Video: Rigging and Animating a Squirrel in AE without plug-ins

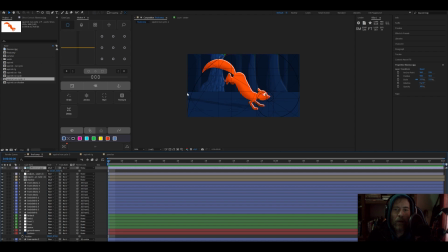So we use the rule of thirds. So if the horizontal line here, I don't want that to be in the middle, because that's just going to look boring. So I brought it down so it's on this line here. I could have brought it down a bit further if I wanted to as well, but I felt that it looked quite nice here.
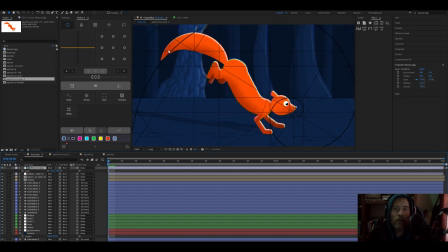Now, if you look here, this is quite interesting. Look at our Squirrel. Look how it follows the lines here. And this is just a happy accident. If you look here, it follows it.
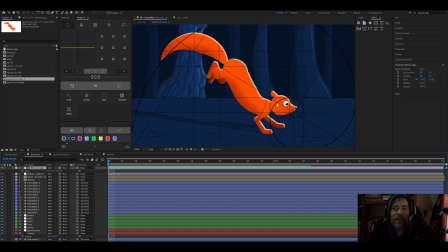And I don't think it's because I'm a good designer. It's actually because this Fibonacci sequence works with motion as well. And if we just scrub through this, you can see how it perfectly, everything follows these lines.
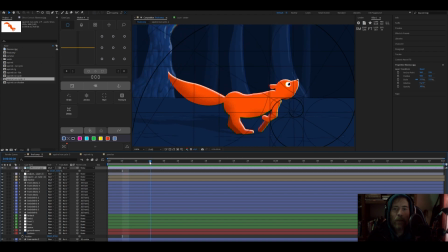It's just because it's like a wave. You can see there on the front feet and arcs. It follows all of these, not perfectly, but there is a general, if you look at the front paw here, how it follows that arc there.
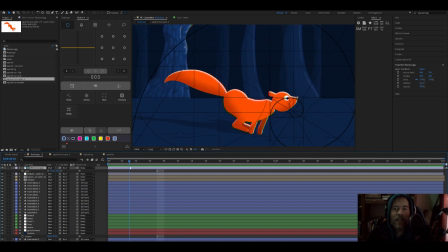So it's just, if you do any animation or design, it's always a good idea I just download this from the internet.
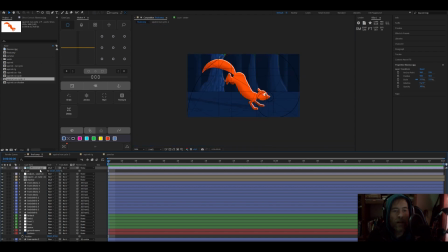Just download a copy of the Fibonacci, just Google Fibonacci ratios or golden ratio, and then you would get it, and just test your animation paths against that, test your designs. It works for everything design-wise, typography, anything.
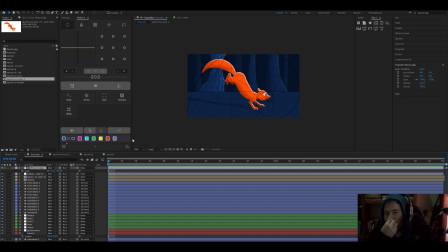Just download these, and it will take you far in life. Okay, let's switch this off. And now for the next one, yes, let's look at the shadow quickly. The shadow is very easy to do.
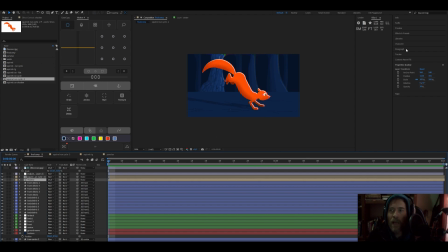All I did is I copied the main character, and then I went on to effects, and I added two effects.
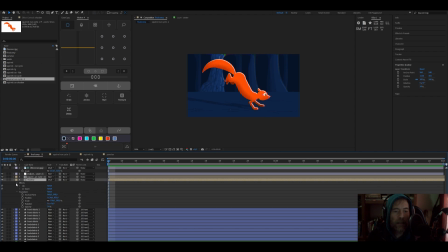The one is the fill effect, so I just gave it a solid fill, and I set the mode here to multiply, and then I used CC slant, which is a very, very nice effect where you can slant your layer or your comp.
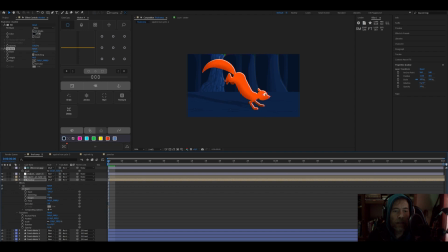If you have a look here, you can play with the height here, and I usually only play with the height and the slant, so that gives you a nice effect. So that's basically it for this, for the shadow.
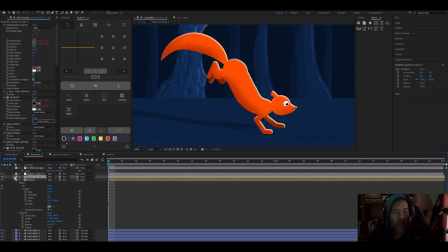Then for the character, for the Squirrel, what I did here is I added on that comp, I added that effect, the one that I talked about earlier, that shadow thrower, which is really, really nice.
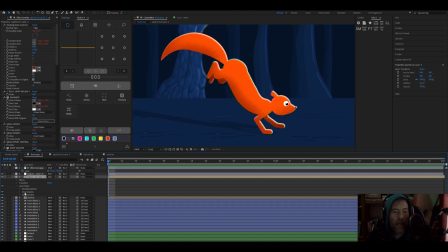And then I also added a drop shadow.
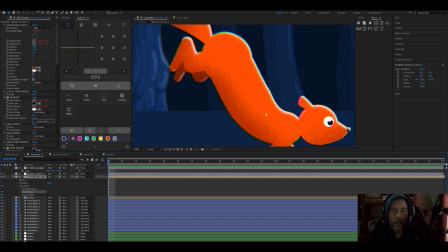This is just basically to emulate that old cell animation vibe,
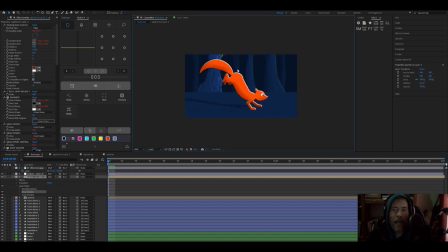because in the old days I used to use celluloid paper and then animate on top of that, and then when they take photos of that, there would be a slight drop shadow. So this is just to get that old retro vibe.
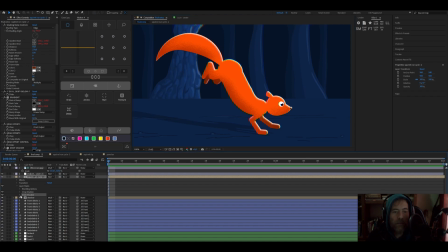Then I used an inner shadow on the character, and what the inner shadow does is I just use that then as a rim light to give the character some light.
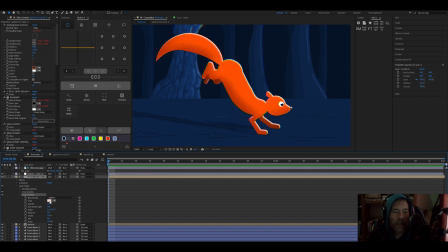I set that the color to lighten, use the very light color. Basically what I do is I would pick this color and then make it almost white from there, drag the slider up, and then just set it to lighten.
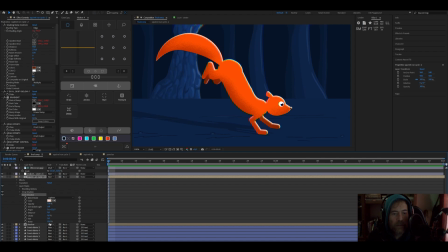And then I also add a bit of noise, about 50% noise, just to give it that sort of effect.
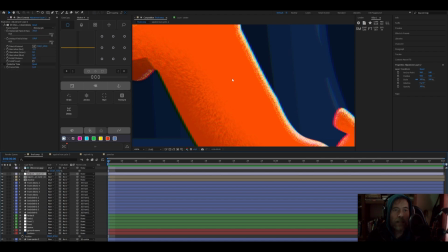And then the last thing I did for the post-production is I just add a bit of chromatic aberration.
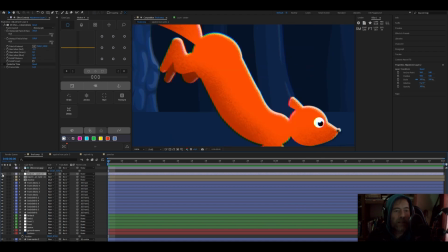Now this also gives it a nice retro feel. This is what it looks like without it, as you can see, and this is with it. I love using chromatic aberration on animations, but the trick is you need to be subtle. You can't take it too far.